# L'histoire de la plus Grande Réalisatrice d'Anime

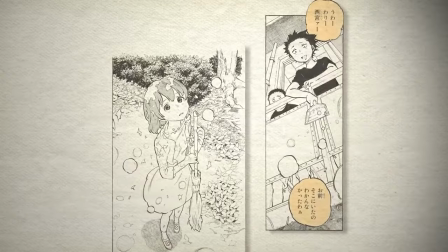Car oui, pas mal de matière forte est perdue lors du passage du manga au film, ce qui lui en vaut quelques critiques des fans du matériel source.
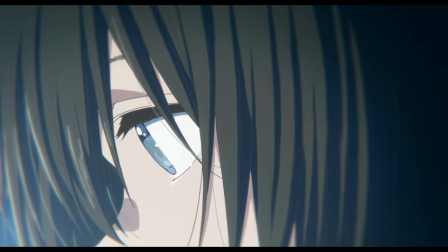Mais beaucoup est également gagné, certains aspects de l'histoire ou de l'expérience du film sont enrichis ou intensifiés par rapport au manga d'origine.
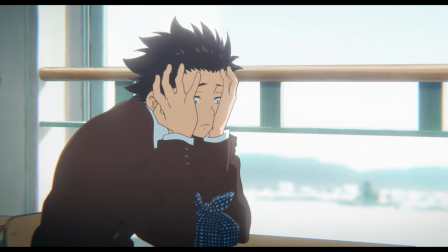Et Koenokatachi affirme haut et fort qu'il n'y a jamais qu'une seule façon de voir le monde. Yamada a renforcé les idées qui étaient déjà présentes dans le matériel d'origine,
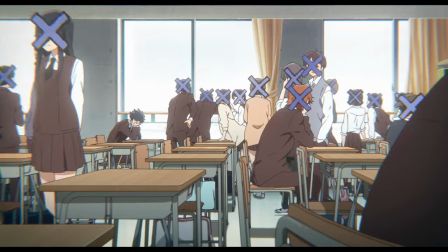et en particulier celles qui sont des sujets récurrents dans ses œuvres ou dans sa vie personnelle, comme la lutte pour communiquer. et puis comme elle le fait depuis un certain temps,
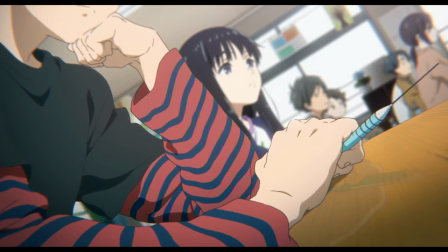elle a entrepris de les exprimer d'une myriade de façons. La transmission non-verbale est au cœur de sa réalisation, que ce soit par les jambes des personnages ou encore le langage des signes,
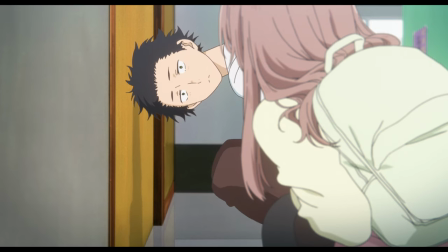ou d'autres décisions prises par Yamada dans la même direction se sont révélées plus subtiles.
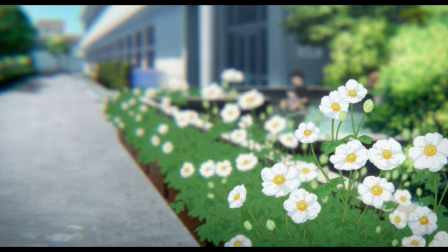Il faut ressortir une interview pour remarquer qu'elle a confirmé que l'usage très répandu du langage des fleurs dans le film avait des significations précises en plus de leur valeur visuelle,
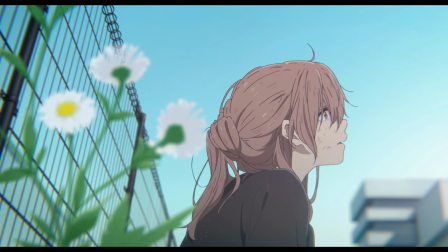et qu'elle a ensuite poliment refusé car rendre certaines informations difficiles à lire faisait partie de l'objectif du film.
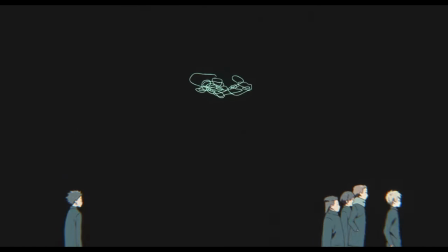Même lorsqu'il s'agissait de techniques de mise en scène plus standards, comme soulignait la distance émotionnelle entre les personnages dans une scène,
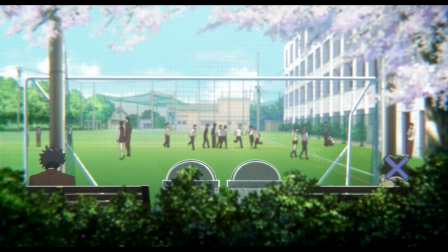elle utilisait des techniques simples mais toujours aussi efficaces, comme traduire cette distance en espace physique dans ses compositions.
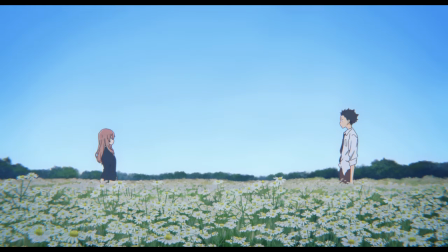Mais par moments, elle faisait suivre des concepts mathématiques totalement inattendus avec un objectif similaire.
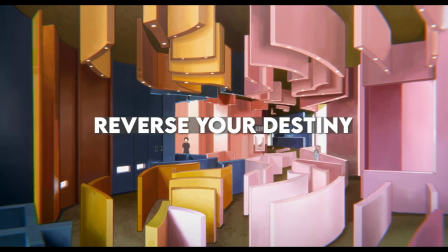Comme par exemple avec le passage dans l'architecture River sur Destiny du couple défunt Maldin-Ginx et Shusaku Arakawa.
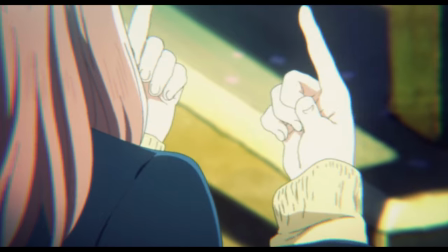Comme mentionné précédemment, le langage dessin fait partie des points les plus cruciaux de l'oeuvre. Shuko étant sourde, communique inévitablement de manière plus physique.
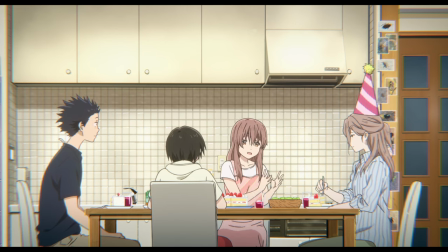La plupart des interactions quotidiennes avec ses proches se font par le biais de la langue des signes,
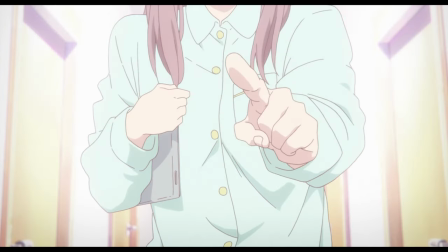des articulations manuelles qui nécessitent une implication corporelle beaucoup plus importante que de faire vibrer ses cordes vocales sans même y penser.
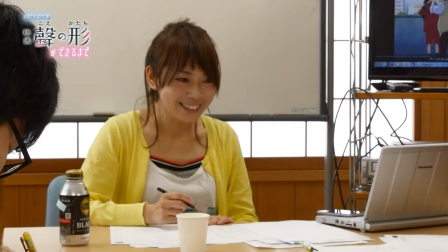Et comme Naoko Yamada et le personnel du studio de KyoAni ne fait pas les choses à moitié, dans sa quête d'authenticité,
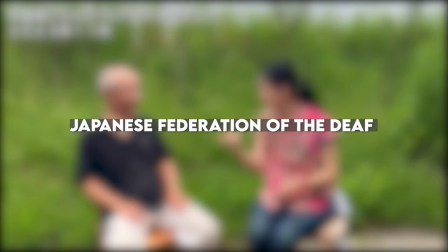KyoAni a contacté plusieurs organisations, la Fédération japonaise des sourds, la Fédération des sourds de Tokyo et l'île de la langue des signes,
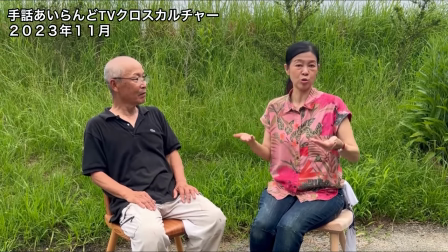avant de faire appel à de nombreux spécialistes pour les guider, Notamment un superviseur général de la langue des signes, plusieurs coordinateurs,
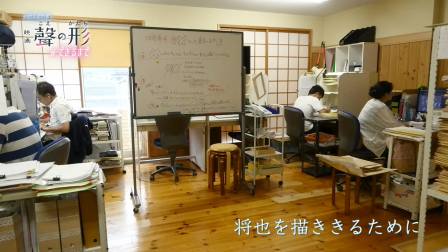plusieurs modèles de langue des signes pour réaliser les séquences de référence dont ils avaient besoin Ensuite l'équipe principale du film a rédigé d'innombrables fiches de référence pour la langue des
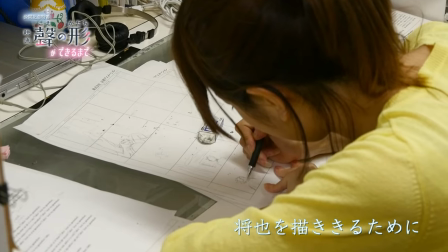signes et le positionnement général des mains Afin que tous les membres du studio sachent comment gérer les innombrables séquences de communication non-verbale Et lorsque quelqu'un n'était pas tout à fait à la hauteur,
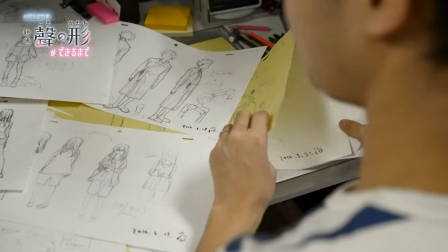Yamada et les superviseurs de l'animation apportaient de nombreuses corrections spécifiques aux mains pour remédier à la situation
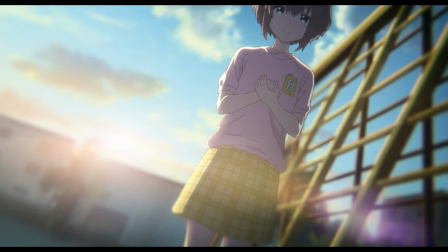Le niveau de nuances visées est finalement atteint et stupéfiant Plus de deux heures d'utilisation de la langue des signes,
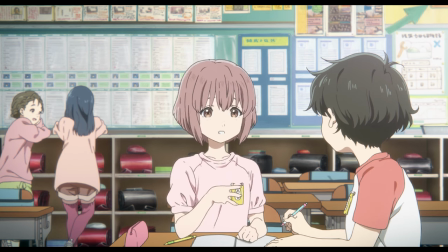soigneusement animé, avec un niveau de précision qui n'est pas simplement correct,
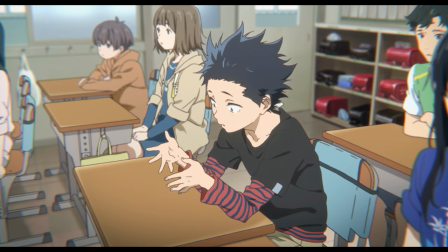mais qui reflète plutôt de leur confiance et leur maîtrise de la langue, tout en l'intégrant à l'interprétation normale des personnages.
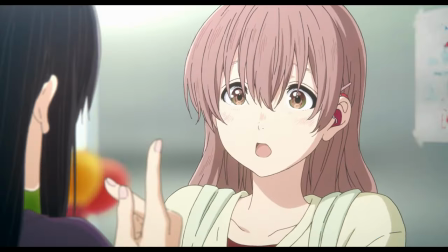On peut dire que quelqu'un maîtrise un domaine délicat lorsqu'il est capable de se tromper de manière crédible s'il le souhaite.
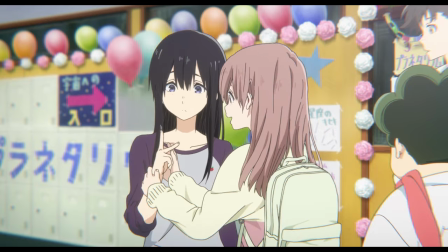Si vous n'avez pas encore vu ce film, je vous encourage vraiment à prendre quelques heures pour le voir. Ce film est d'ailleurs la première association entre Naoko Yamada et le regretté prodige chara-designer Futoshi Nishio.
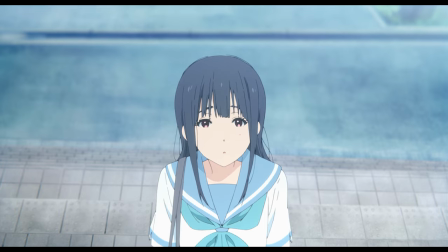Nous y sommes.
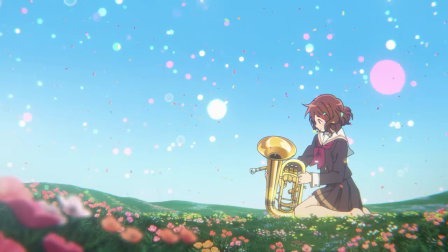Lisez l'Oiseau Bleu, un film du spin-off de Hibikyo Phonium, série à succès du studio, où Naoko Yamada est la réalisatrice en chef avec son mentor Tatsuya Ishiara qui réalise la série.
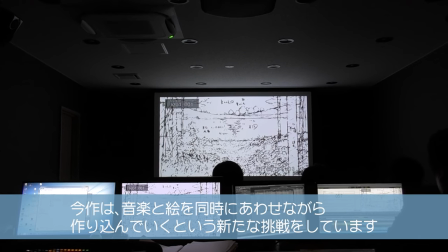Mais pour ce film, elle sera réalisatrice et Tatsuya Ishiara superviseur. Et pour ce qui est du storyboard, il est intéressant de noter qu'elle s'est occupée de l'intégralité du film toute seule.
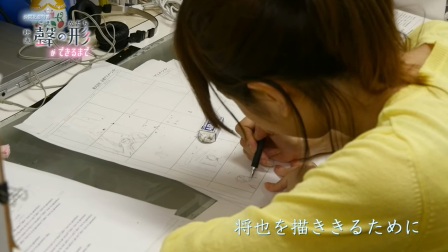Si l'on considère qu'elle a également storyboardé les trois quarts des actes du film de Kayon,
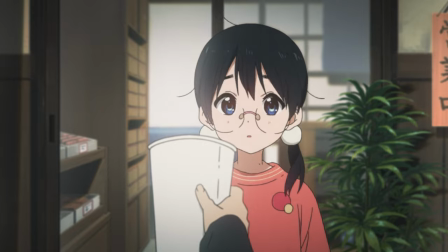la grande majorité de Koenokatachi et l'intégralité de Tamako Market aussi, son désir d'être une réalisatrice très impliquée est indéniable.
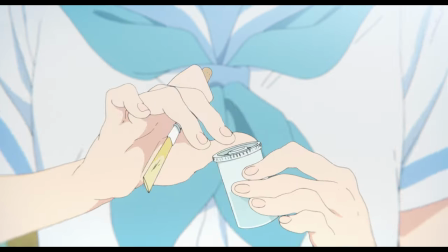Le spin-off adapte un arc entre deux personnages de la série principale, l'histoire de Mizore Yoroizuka et Nozomi Kisaki.
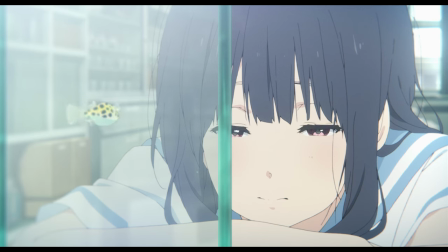Nozomi est discrète et silencieuse. Mizore, elle, laisse beaucoup de choses dans l'ombre en raison de sa personnalité très introvertie.
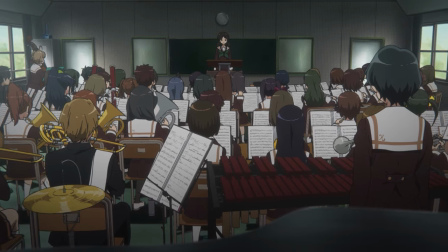L'une des forces de la série Hibikyo Phonium était qu'elle pouvait vous faire aimer les personnages les plus minaires qui apparaissaient pour de brefs secondes dans la série,
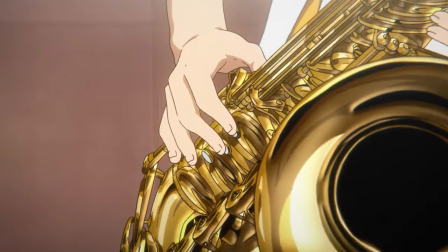observant les autres dans la salle de concert ou jouant furieusement leurs propres instruments en arrière-plan.
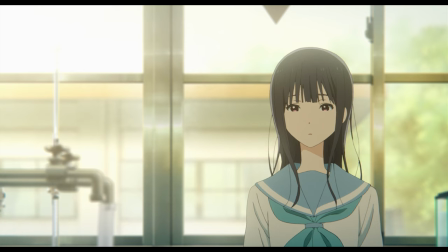Mizore est l'un de ces personnages, maintenant doté d'un arc de personnages à part entière dans son propre film.
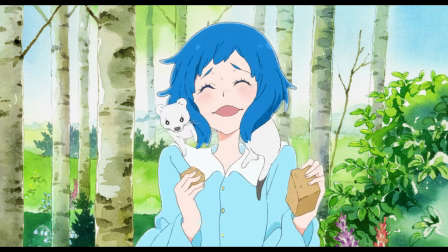Un film qui par sa forme et son style remettait en question les pratiques de Naoko Yamada.
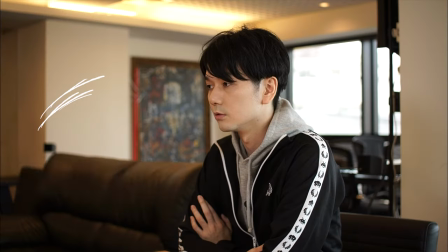Si je parle de cela, c'est parce que l'association entre Naoko Yamada et le compositeur Kensuke Ushio remet fondamentalement en question la façon dont l'animé est réalisé.
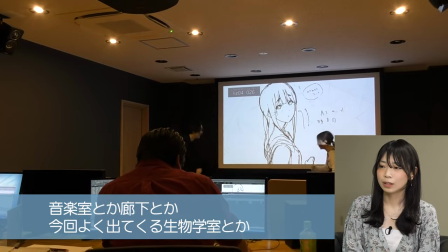Des storyboards naît du rythme de son réel, une musique composée par l'animation, un dialogue entre toutes les composantes plutôt qu'une coexistence forcée.
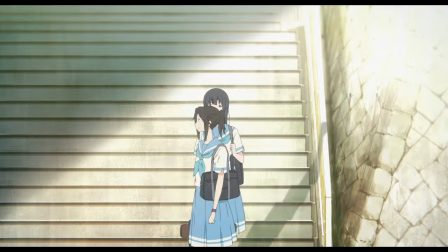Et surtout, toutes ces expérimentations servent les thèmes du film.